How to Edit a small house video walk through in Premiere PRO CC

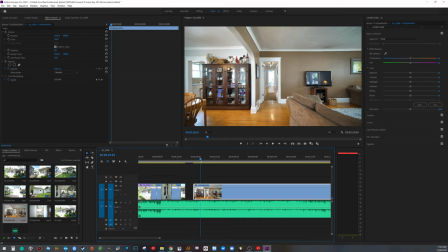[12:26]
And we'll have to cut a lot on here. So, okay, this is where we started inside the home.
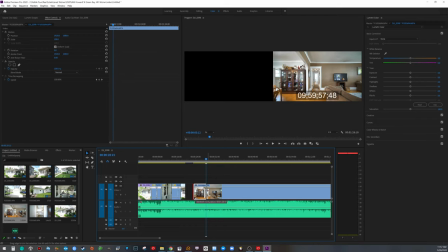[12:33]
Okay, so go there. Now, if we did regular speed, I don't walk that slow.
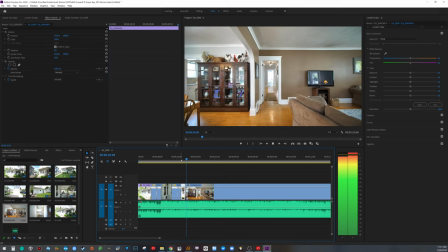[12:39]
So here, I'll just show you what it looks like with regular speed. You know, and it's okay.
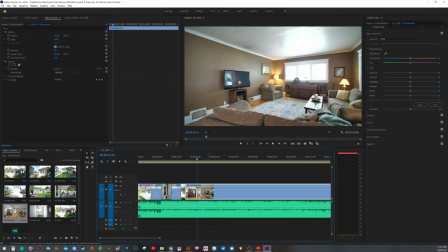[12:46]
You know, it's fine. I like it a little slower. So we're gonna do the 50% speed.
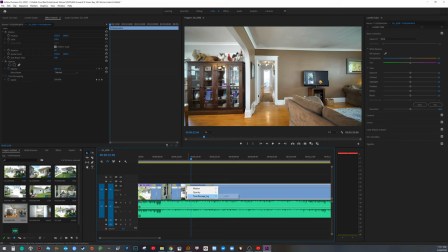[12:52]
I'm also gonna right click on the FX, go to time remapping speed,
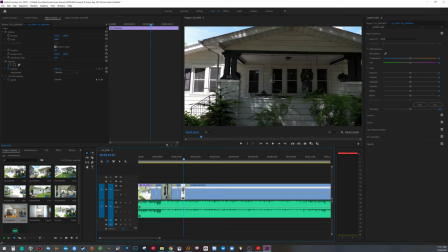[12:56]
because there's gonna be a lot of speed ramping that I'm gonna do again inside to kind of move along and have a nice flow. So here we go.
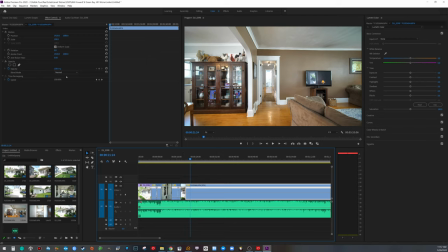[13:09]
Okay, I think what I'm going to do here is
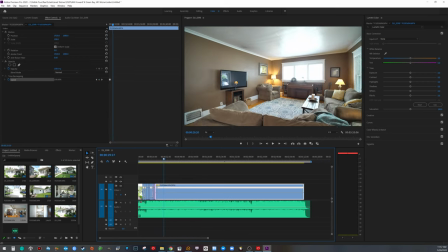[13:17]
keystroke there, and this is what it would look like if we did a boom.
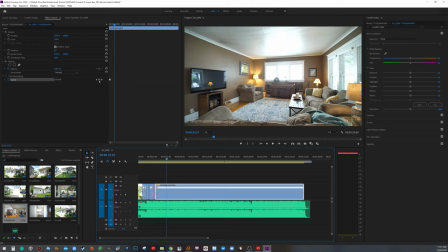[13:21]
Okay, and put a keystroke there, speed it up, and let's look at the timeline and see what that looks like. All right.
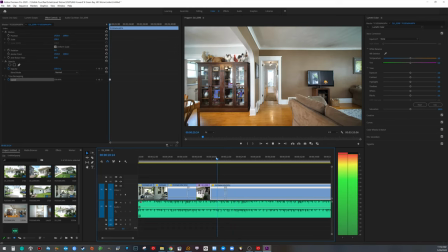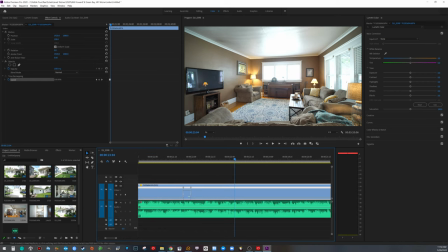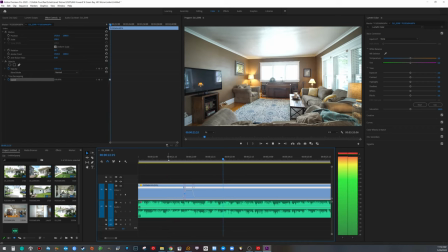There. I like to keep these under a minute if I can.
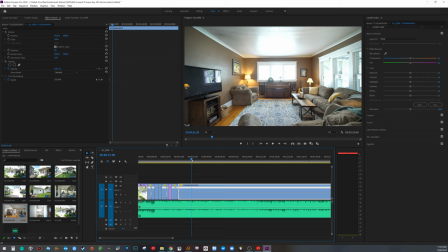[14:14]
If it's a large house, which I may post one of my large houses that I did, that one is probably reaching about a minute and a half to 2 minutes.
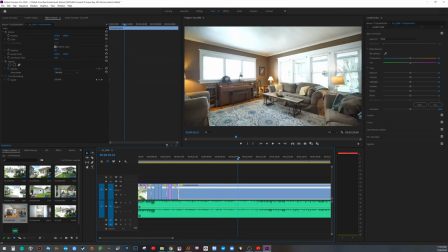[14:22]
But the attention span of the typical person is about 30 seconds. So you want to get them really into it early on in the video.
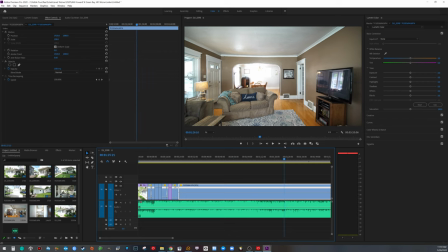[14:33]
Okay, the next shot I'm going to do is showing this perspective. So we'll start right about there.
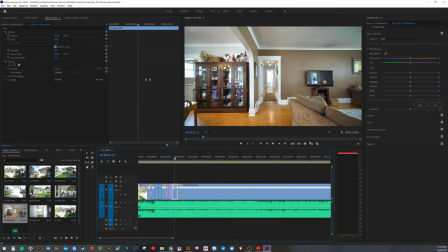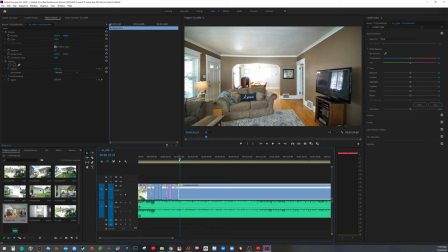[14:47]
Okay, so there's that sound, but I don't know if that's a good spot to do.
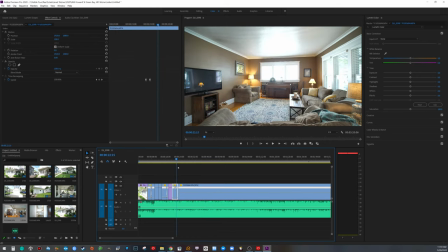[14:51]
Okay, so this is, we're gonna try something here. Watch this. Okay,
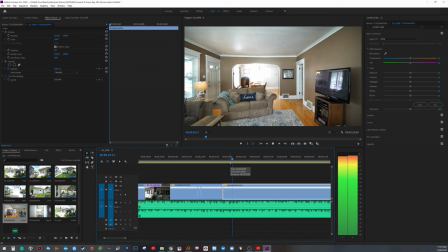[15:00]
So I'm actually going to do, so starting right about, okay, we're gonna cut it because this actually doesn't flow very well if you do that, because it moves over to the left and then I'm moving forward.
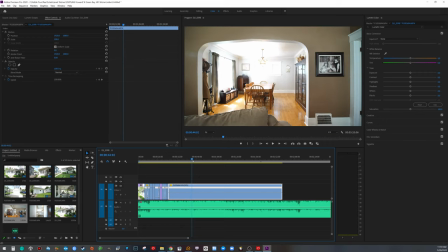[15:17]
But if we start about there, let me make sure what the rest of the clip looks like.
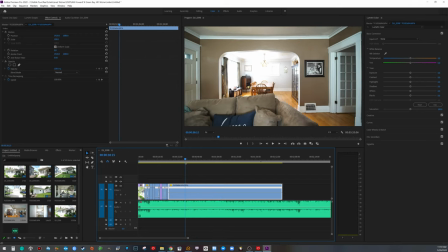[15:25]
Okay, that's not bad. So we're gonna start right about there.
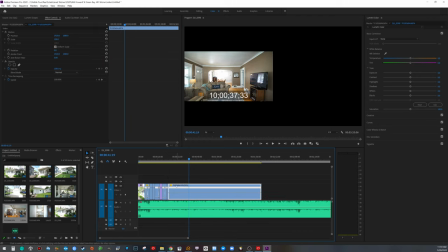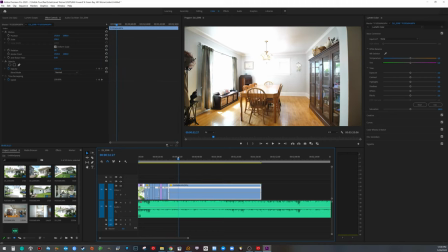[15:34]
Then I'm going to go scrub forward to about there.
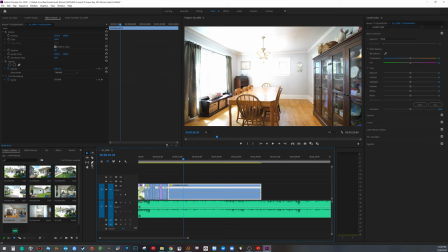[15:40]
And I am going to hit a keystroke. I'm gonna bring this all the way up.
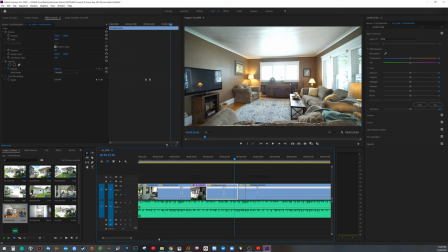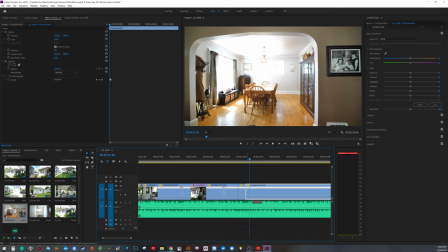[15:59]
Okay, let's make this faster. I'm guessing about there.
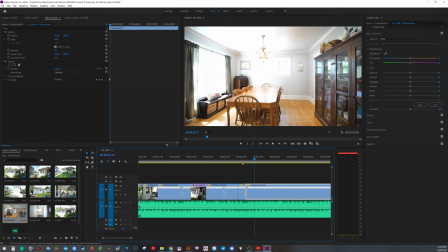[16:07]
Yep, works pretty good. And there's a beat right there, so we'll cut it there.
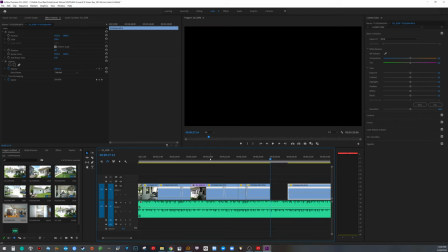[16:19]
So to give you an idea of how that flows, we'll start right here, walking in.